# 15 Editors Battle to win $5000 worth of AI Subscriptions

Ayup is saying that 3-second silence killed the flow, but crazy generation. Yeah, I agree.
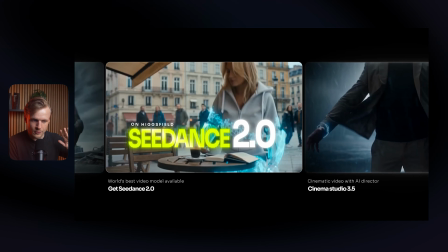8:22 It's cool how you mix it, of course. I really like that because like I've said this before. I hate just having just scenes and then if you combine it or with like this, like how you did it, it's really creative.
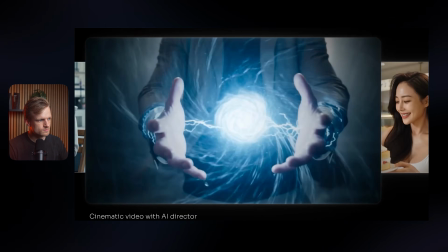8:32 Yeah, I love that.
Live footage into Hollywood level masterpieces. Use it to create VFX shots like this.
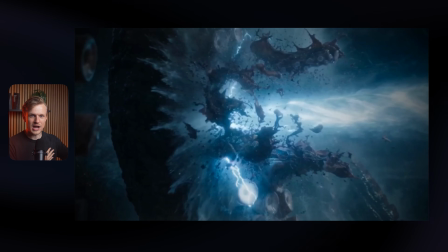8:39 See, it does make me want to try out the platform. And I think that is also really important.
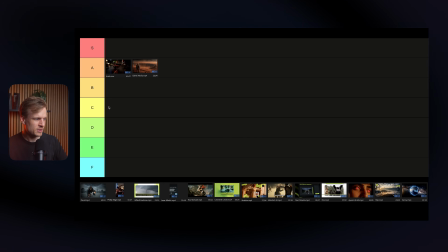8:44 And I would say I have that more than with the others. I think I'm already going to make a move. I'm going to move these down and I'm going to put you in A tier.
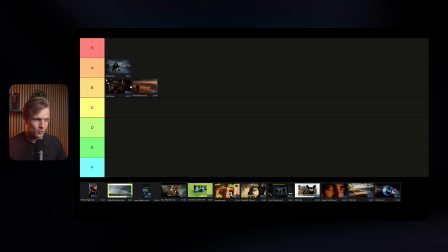8:50 I could put you in A tier with the rest, but then we already have 3 A tiers. So A for the AI vids.
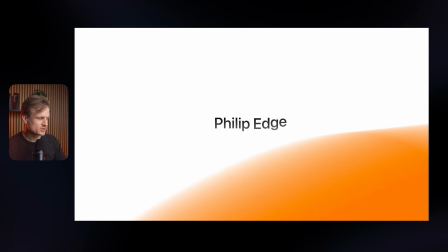8:55 I agree, Davey. And the next one is Philip.
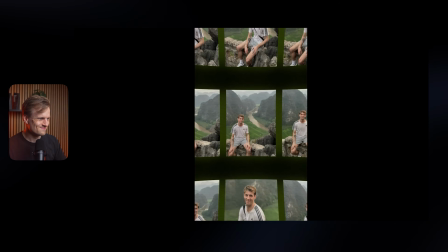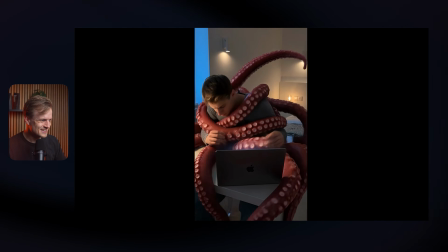9:03 This is Higgsfield. Higgsfield lets you turn static images into cinematic videos within seconds. You can transform real-life footage into Hollywood-level masterpieces. Use it to create VFX shots like this and even add camera movements like zooms, pans or rotation, all by the press of a button.
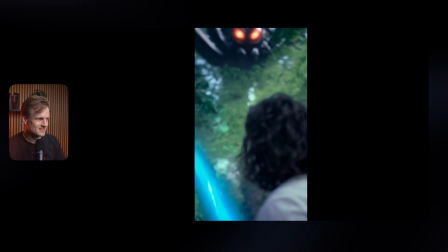9:22 With their broad range of apps, the only limitation is your imagination. Start creating with Higgsfield today.
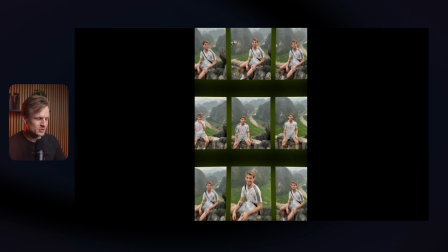9:29 Wow, there were some really cool shots in here. What noticed me at first is the music is too loud, in my opinion.
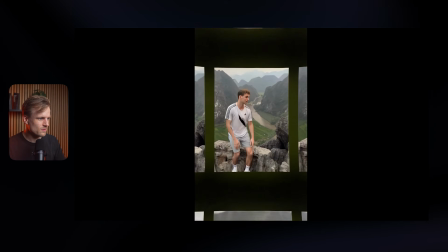9:36 It was really difficult to still hear the voice and the sound effects also. This part where there's no music yet, this really does drag me into it.
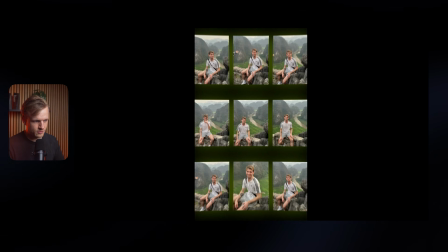9:44 Sometimes you don't even have to start directly with like music or like a voiceover. It makes me interested in like what's happening here, right?
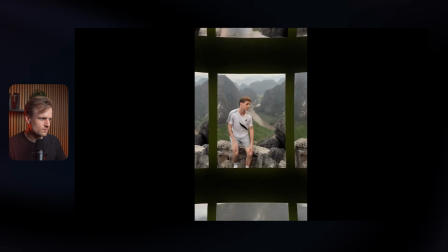9:52 Like...
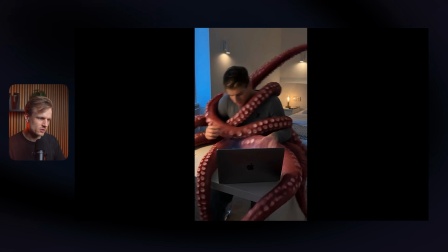9:55 course, it felt a bit random, but cool. You're also just showing what's possible, right?
Start creating.
That shot was also really dope. There's some shots that I'm like, okay, this is so cool. Like, I almost wish this shot was a bit longer.
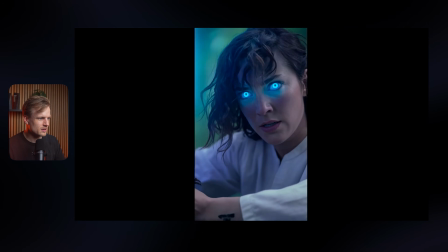10:06 And then this animation almost felt a bit random. Yeah, again, I'm not the biggest fan of that color.
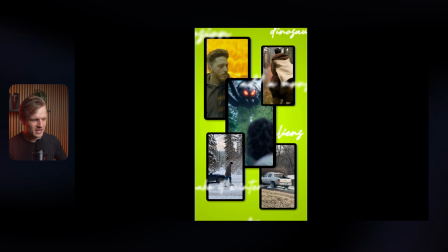10:11 I think it makes it look less luxurious. And that's just because with that bright yellow, what you could have done, for example, is just have a black background, have these elements float around, and then have like a yellow line basically going through it or something. That could work, but still having these elements like float.
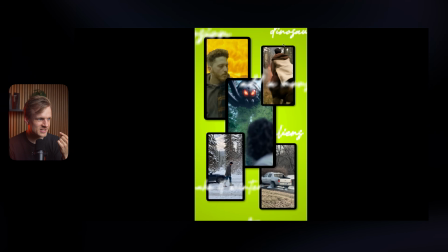10:25 What I do like also with the concept of this is basically with those texts, it's almost like the prompts that you use that are like floating through the air. I think that concept is really dope. That's really creative. Bro tried every prompt out there. It did feel a bit random. There was not like the same theme through it. I guess you just showed more like what is possible with the tool, which is also not bad, by the way. If I compare it to the rest, I would say it's a bit also in the same league,
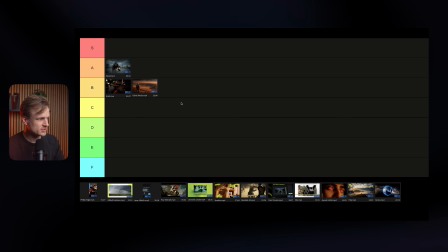10:47 I would say, and same amount of feedback as Arish, Edriel Media, aka Justice.
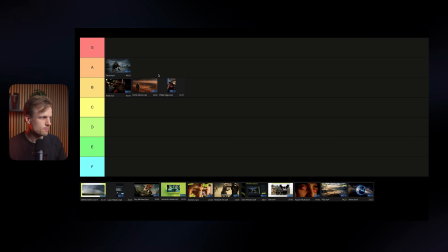10:51 So I would say I'm going to put it in B tier. I still think David has a bit less feedback, made a bit more sense on how the AI shots were integrated in the video as well. Really showing like examples and making that clear to the user.
They shouldn't be together.
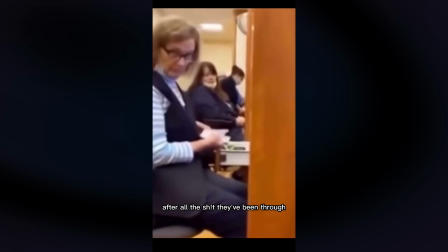11:05 Can you believe they're still together after all the shit they've been through? Oh, your butt cheeks.
You really try to get everything together, and David more like try to showcase these as like separate things.
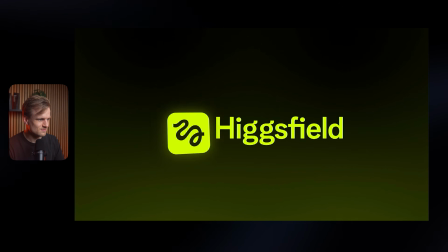11:17 The next one is gifted creations.
This is Higgsfield. Higgsfield lets you turn static images into cinematic videos within seconds.
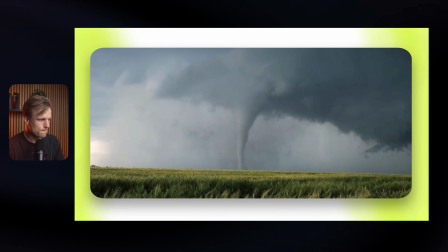11:24 You can transform real life footage into Hollywood level masterpieces.
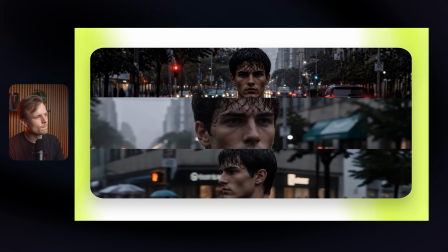11:28 Use it to create VFX shots like this, and even add camera movements like zooms, pans, or rotation, all by the press of a button.
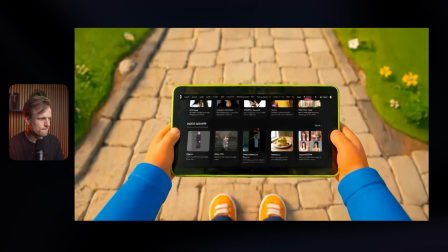11:34 With their broad range of apps, the only limitation is your imagination. Start creating with Higgsfield today.
Wow, that transition. I didn't expect that. Nice submission again. Let's go through it.
This is Higgsfield.
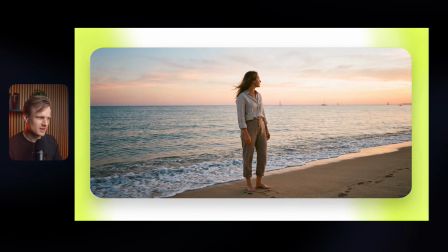11:45 Higgsfield lets you turn static images into a nice beginning.
Again, with the colors. It's not your fault. It's just like, I think black background, white background, and then maybe having like the green yellowish elements in here somehow. It's not bad or something. I think it works a bit nicer than the other ones that we see where it's just this color.
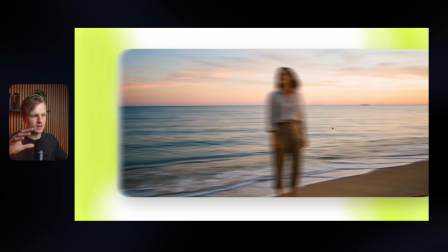12:02 But still, this was a bit like slow also because I would love to see some like continuous motion in the motion graphics.
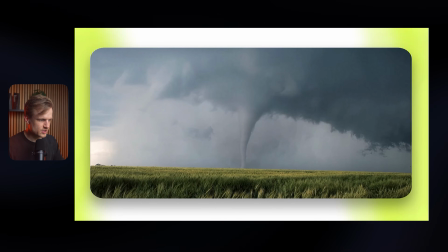12:08 Real life footage into Hollywood level.
I love the examples though. It's really cool. Also how you did it with the preview.
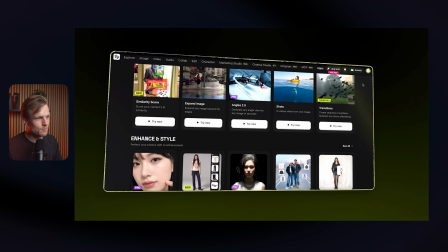12:13 All by the press of a button.
Nice. Here there is something bugging with the edge that took me out of it a bit. That is probably because you're using 3D and then 3D doesn't know where to put a layer. So if you have two elements that are on the same like depth, then After Effects doesn't know which one it needs to put forward. And to fix it, you just duplicate this stroke layer that you made. You just add a stroke to that. And then you say like, hey, let's put this like 5 pixels in front of it just so After Effects knows this needs to be in front.
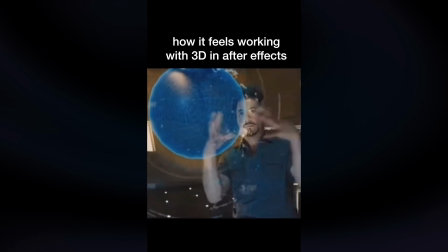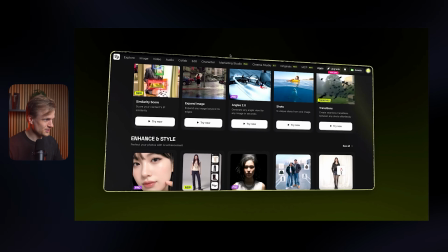12:48 Now it's struggling to know what is in front, and then you get this. It is a bit distracting, I think, for normal people.
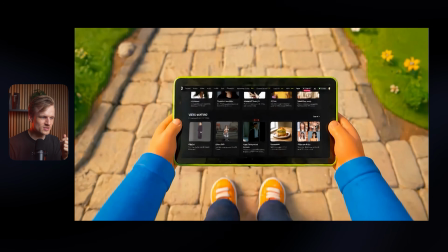12:54 They would probably even not notice. Then this, as you can see, like this text, this is typical AI slop. This is not your fault. This is just where AI is at a lot of times, where it just doesn't know how to generate sharp text. And what you then need to do is you need to replace this. I've did this before also with the cash machine. Basically generated the cash machine, and then the logo on the cash machine looked horrible.
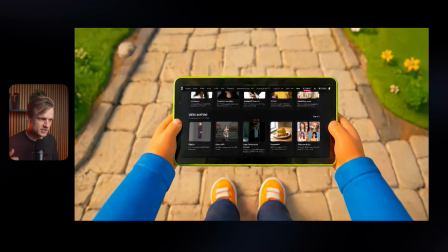13:15 And with stationary shots, it's a bit easier, but even with a shot like this, you could track it. And basically what you do is you just replace something. In this case, I would probably just overlay it, but you can also go in Photoshop, first remove it, and then track that to the scene.
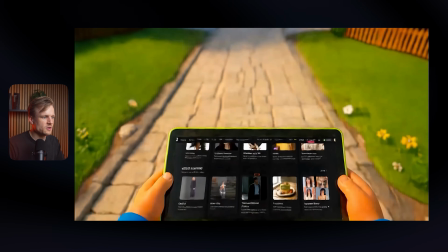13:28 And adding those elements will make it look less AI. And it will make the difference because now you can really see this.
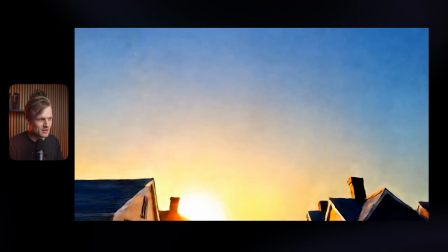13:33 But this transition is really dope. I thought this was really creative with Higgsfield today. What do you guys think?
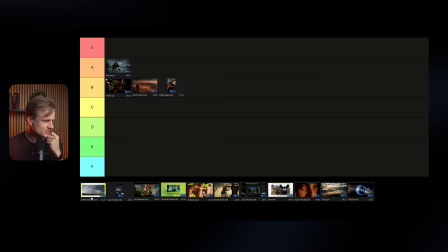13:38 I like the last transition. I agree, Leonard. I think it's difficult because I think it's like, again, a good edit, some feedback. Bit the same with David, Arish, Edriel, and Philip. They're like already good edits, but there is some feedback.
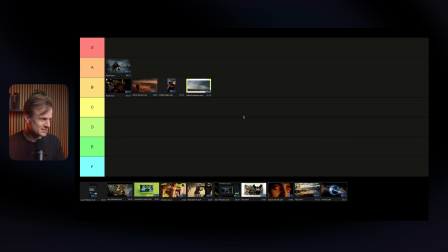13:50 Let's put you in B tier for now. We already have a lot of people in B tier.
All this fucking people!
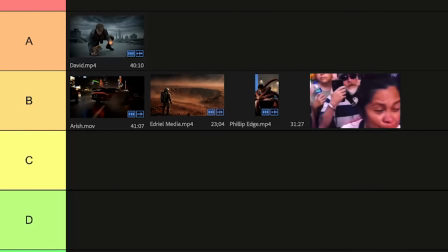13:56 All this fucking people!
Let's see if that will change.
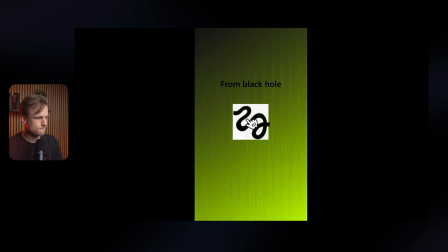14:01 The next one is Lazar.
This is Higgsfield. Higgsfield lets you turn static images into cinematic videos within seconds.
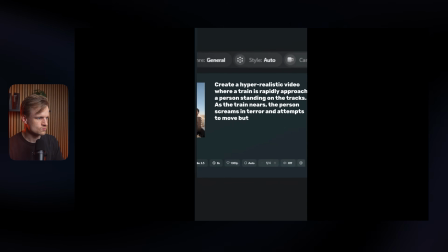14:08 You can transform real life footage into Hollywood level masterpieces.
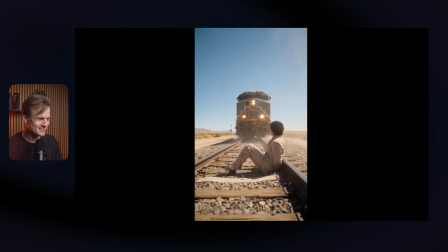14:11 Use it to create VFX shots like this, and even add camera movements like zooms, pans, or rotation, all by the press of a button.
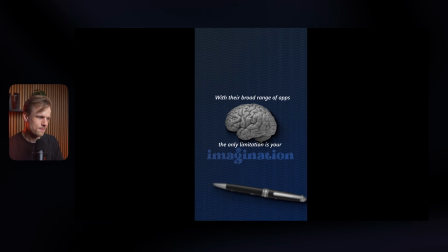14:17 With their broad range of apps, the only limitation is your imagination. Start creating with Higgsfield today.
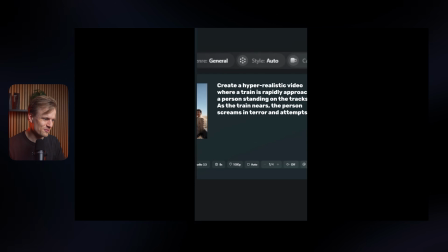14:23 Wow, so different. We haven't seen something like this before, like just a short with some motion graphics.
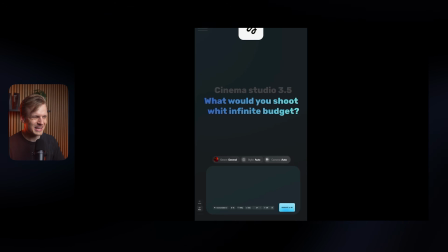14:28 Cool. I don't really get from from Black Hole. Bit loud with the sound effects, sort of music, but this is cool. I think this is a cool scene. Also cool how you made it vertical. Small things like how this is cropped off, also how small this is. How I always see this is like, this is a bit of like a quick method to check this. If you squint your eyes and you can't really see the elements anymore, you can get rid of them or you need to make them bigger.
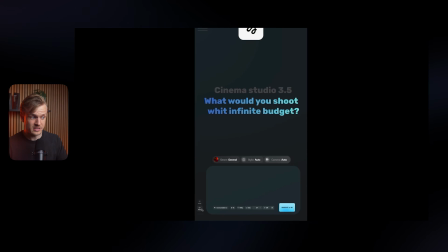14:48 So here, for example, the image and video, it's so small. I now only notice it because I have to, like, I'm pausing it. And with a lot of these elements too, I would just get rid of them in this case. So I would just keep the generate and then get rid of this and then make it nice in the center. You already have some UI elements here that you know that this is like a prompt box. So that's all good.
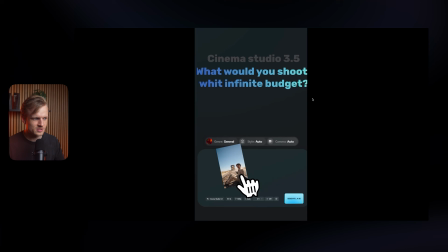15:07 Cinematic videos, yeah, really loud. Also the sound effect here feels a bit random within seconds. You can transform real life footage into, also a bit weird that I'm hearing some sound effects here, Hollywood level masterpieces. Here the easing with the animation is a bit jerky like this, and even this is really cool though, like explaining the whole prompting process.
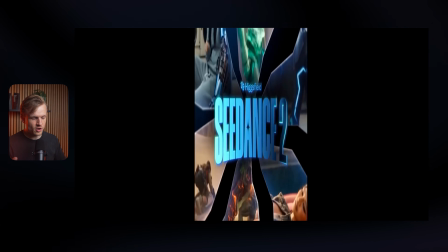15:27 Add camera movements like zooms, pans.
I think you put a video here, you downloaded this and then you scaled it horizontally. You can really see that with text. I think you can get away with it sometimes where, like, if there's no text in the screen, but here again, because of the text is already quite a tall font, then it's really like squished,
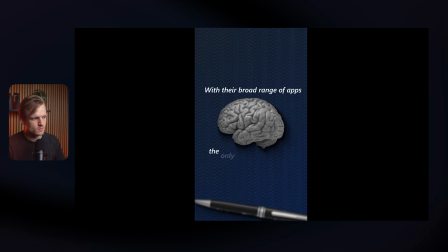15:43 including the logo of a button. This is cool though. Their broad range of, again, the sound effects, steps, they feel a bit random, I would say. Like they come in and then like they're almost more like a distraction than it really adds something to it. But cool scene. I can really see your improvement. I know how much progress you're making. So that's really cool to see.
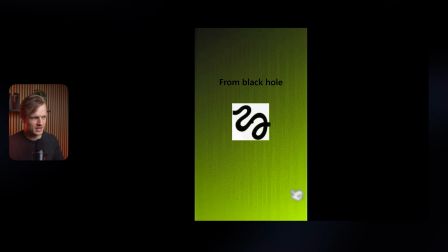16:00 Yeah, this beginning felt a bit random. You started off a bit rough here. Also with this image, with the white in the background. It's a bit unsharp from Black Hole in the with the black text. But it became better. But I would really check the easing.
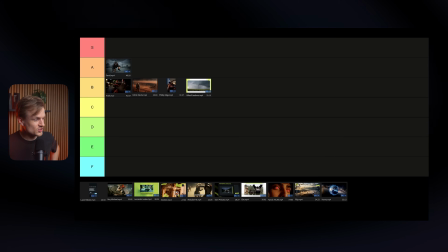16:11 You can always send me your project file. Always happy to help out. Such a different edit, I would say. It's more difficult to compare this. It's been hard too because you speak fast. Yeah, I get that. I mean, in a lot of times, and I've said this before, you don't have to pop up all the text, right? You can even, for example, in the beginning in animation, it can even be the Higgsfield logo and just showing the prompting. You don't always have to have every caption in the screen.